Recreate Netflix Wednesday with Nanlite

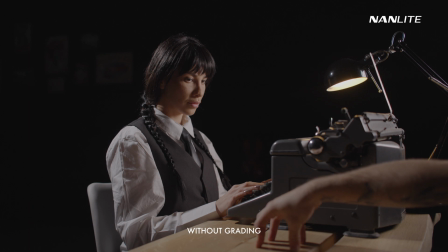[4:08]
I really love using this in the studio. They have a lot of control. They are bi-color.
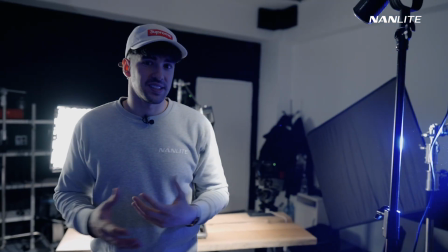[4:13]
You can use them with different kind of white balances, and for this situation, it was really nice to use.
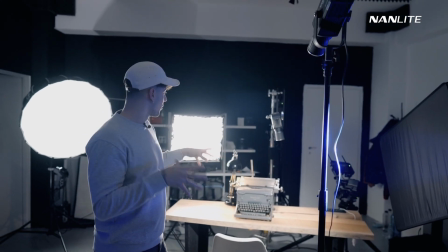[4:20]
Now we're gonna go more in depth on the table.
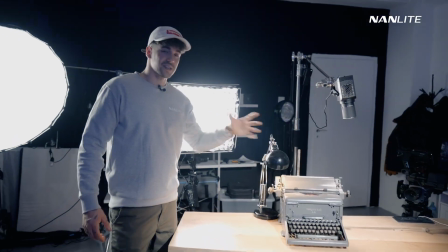[4:24]
We have a practical light over here, which was kind of tricky to control, but in order to make it work,
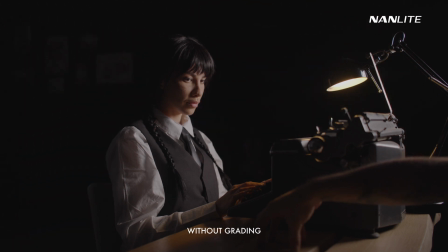[4:30]
we had to pull a little bit of paper and wrap around the lights so it doesn't have so much power,
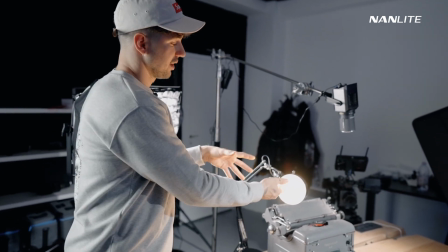[4:38]
because this light isn't dimmable and we cannot put a paddle bulb inside here because the place is too small.
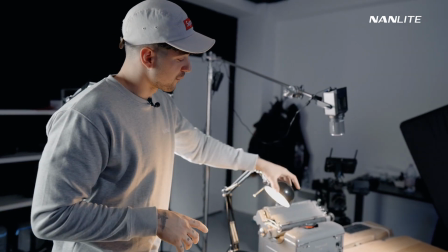[4:45]
We had to improvise a little bit, but I think we made it work quite nice.
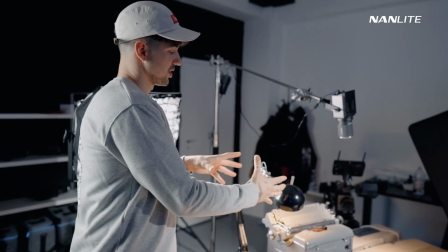[4:49]
Another thing that was quite hard to do with this was the fact that we had a lot of spill on our actress face,
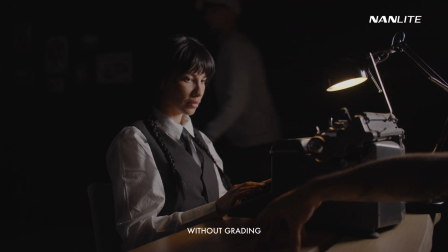[4:56]
so we had to be careful with it where we put it, because this machine had a lot of spill on her face as well.
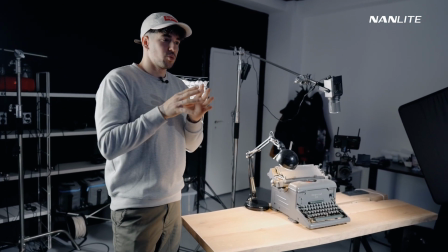[5:03]
So it's kind of tricky to work in a situation where you are pulling all the lights really down,
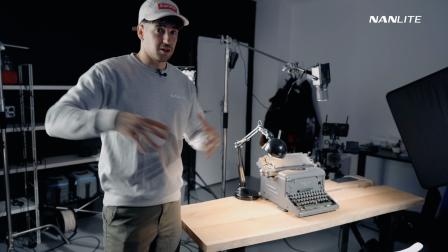[5:11]
because everything that you do, you're gonna have spill all around the place. So it was quite tricky.
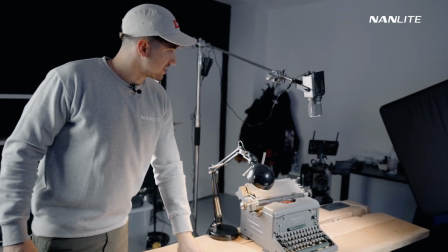[5:18]
Now for the hand, when the hand gets in the shot, I wanted to have a little bit of this
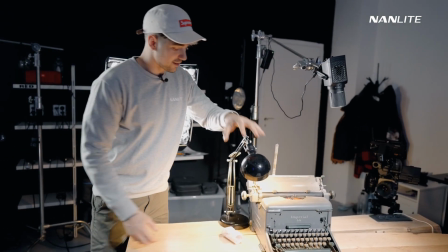[5:25]
replicated, sorry, I want to have a little bit of this replicated on the hand,
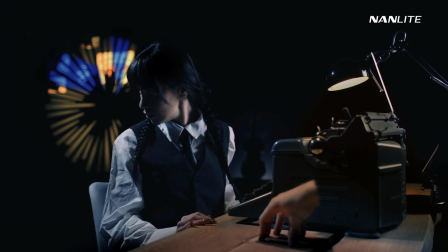[5:30]
so it seems that this is lighting the hand. So I used an Nanlite Forza 60B, and it's around like, I don't know,
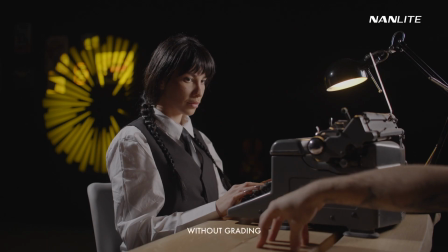[5:38]
3%, just to have a little bit of light coming onto the hand so it looks more real.
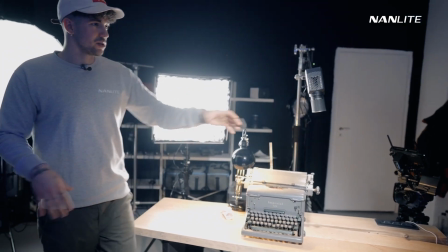[5:43]
Now for this part, this is everything. I also used a flag here so I don't have spill from the wall behind.
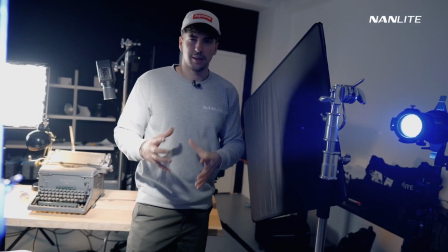[5:52]
This flag helped me quite a lot because I managed to keep that contrast very low and make it look, very high.
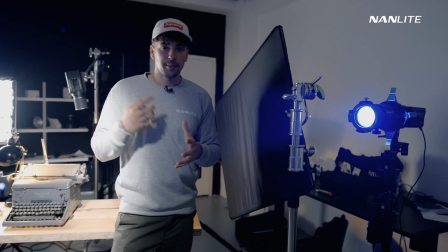[6:00]
I had a high contrast. So I managed to keep the shadows low, that's what I want to say.
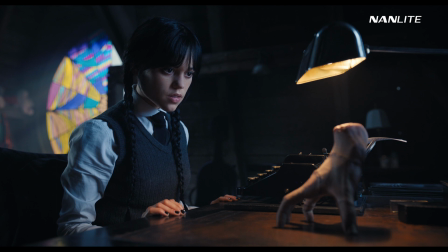[6:05]
And for the thing that looks like a window, we obviously don't have a window,
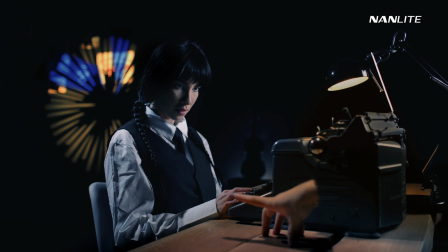[6:10]
so we had to replicate it using the Nanlite projector, which is right over here.
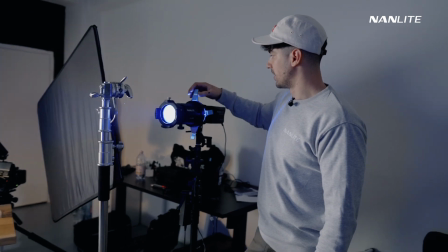[6:16]
And this bad boy has a lot of filters like this.
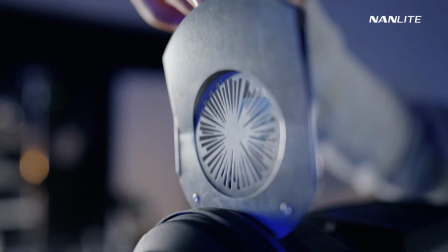[6:21]
As you can see, I have a filter right here, which is really cool. I think I found a perfect filter for this.
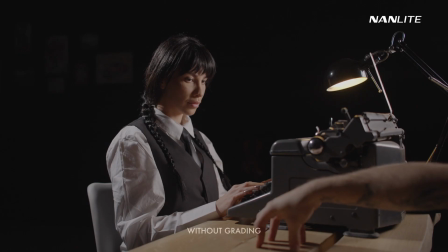[6:29]
And in order to make different kind of colors on the wall, I used the Nanlite Forza 60C,
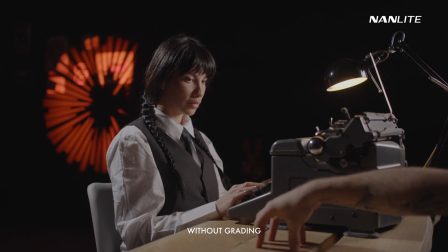[6:36]
which is a full color light, and I can switch between different kind of colors.
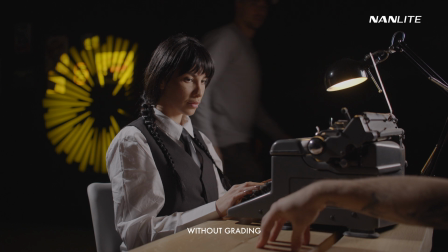[6:41]
And that's why I had static shots, and I had blue and yellow and red all around,
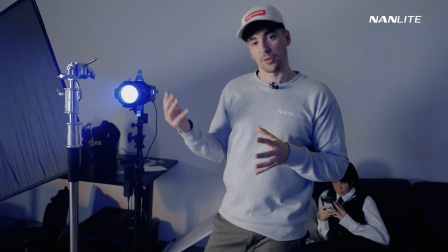[6:48]
and I mixed them inside my program, which I'm going to show you in a bit because it's quite interesting.
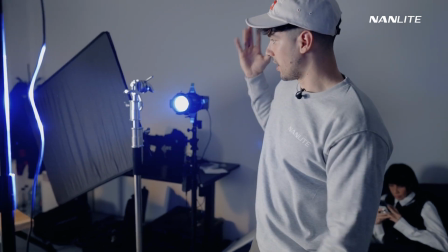[6:55]
And therefore, this is it pretty much.
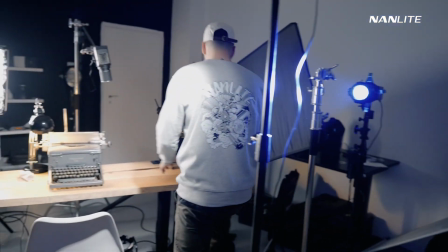[6:59]
We also had a little bit of black cloth on the table in order to
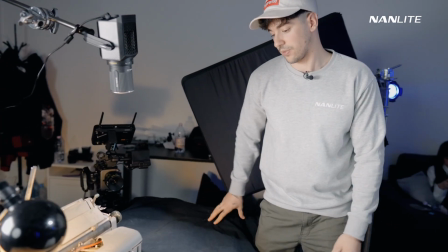[7:05]
not have so much reflection from the table to our actress face.
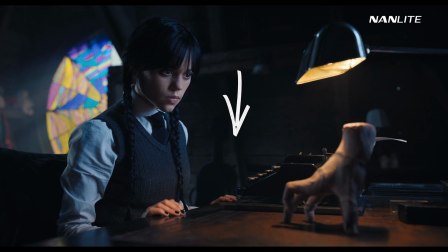[7:10]
If you look closely in the scene, there is a cello, the one that Wednesday sings at.
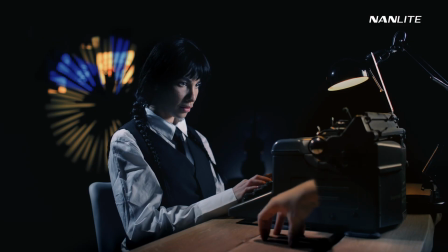[7:16]
We didn't have a cello, but I found a violin, so I put it in the shot so we can have something similar.
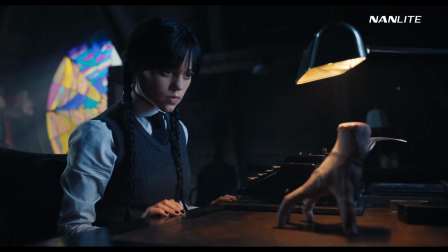[7:23]
So as you look in the scene, the cello is lit from behind, and we did the same thing.
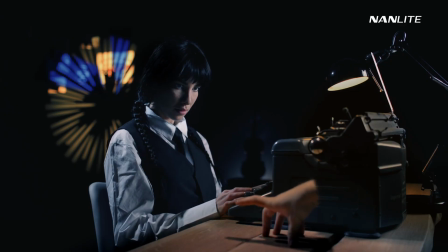[7:28]
We also had a black cloth here so we cannot see it in the shot, and I think we got a pretty nice result with this one.
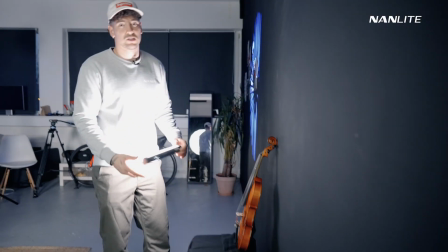[7:35]
To light this, we used a Nanlite PowerTube 6C, which is a very powerful small light.
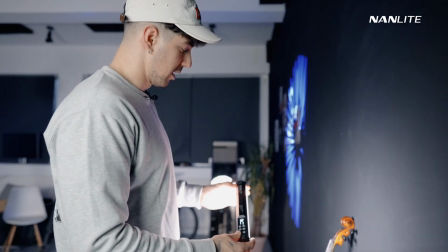[7:41]
I like using this in situation like this where you can put it behind stuff or light even subjects.
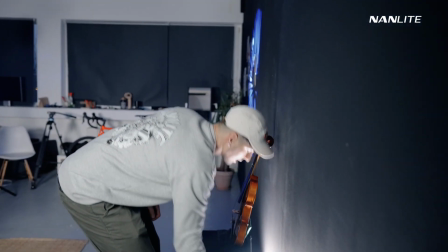[7:49]
Like, it's really powerful. So in this case, worked really good. It gave us what we needed, and it looked kind of cool in the shot as well.
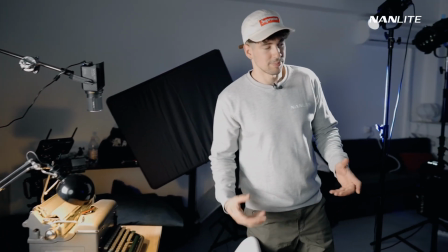[7:58]
So overall, I think this was really tricky and quite challenging, to be honest. It didn't turn out exactly the way I wanted, to be honest. I wanted to make it even more perfect and make it more similar to the scene.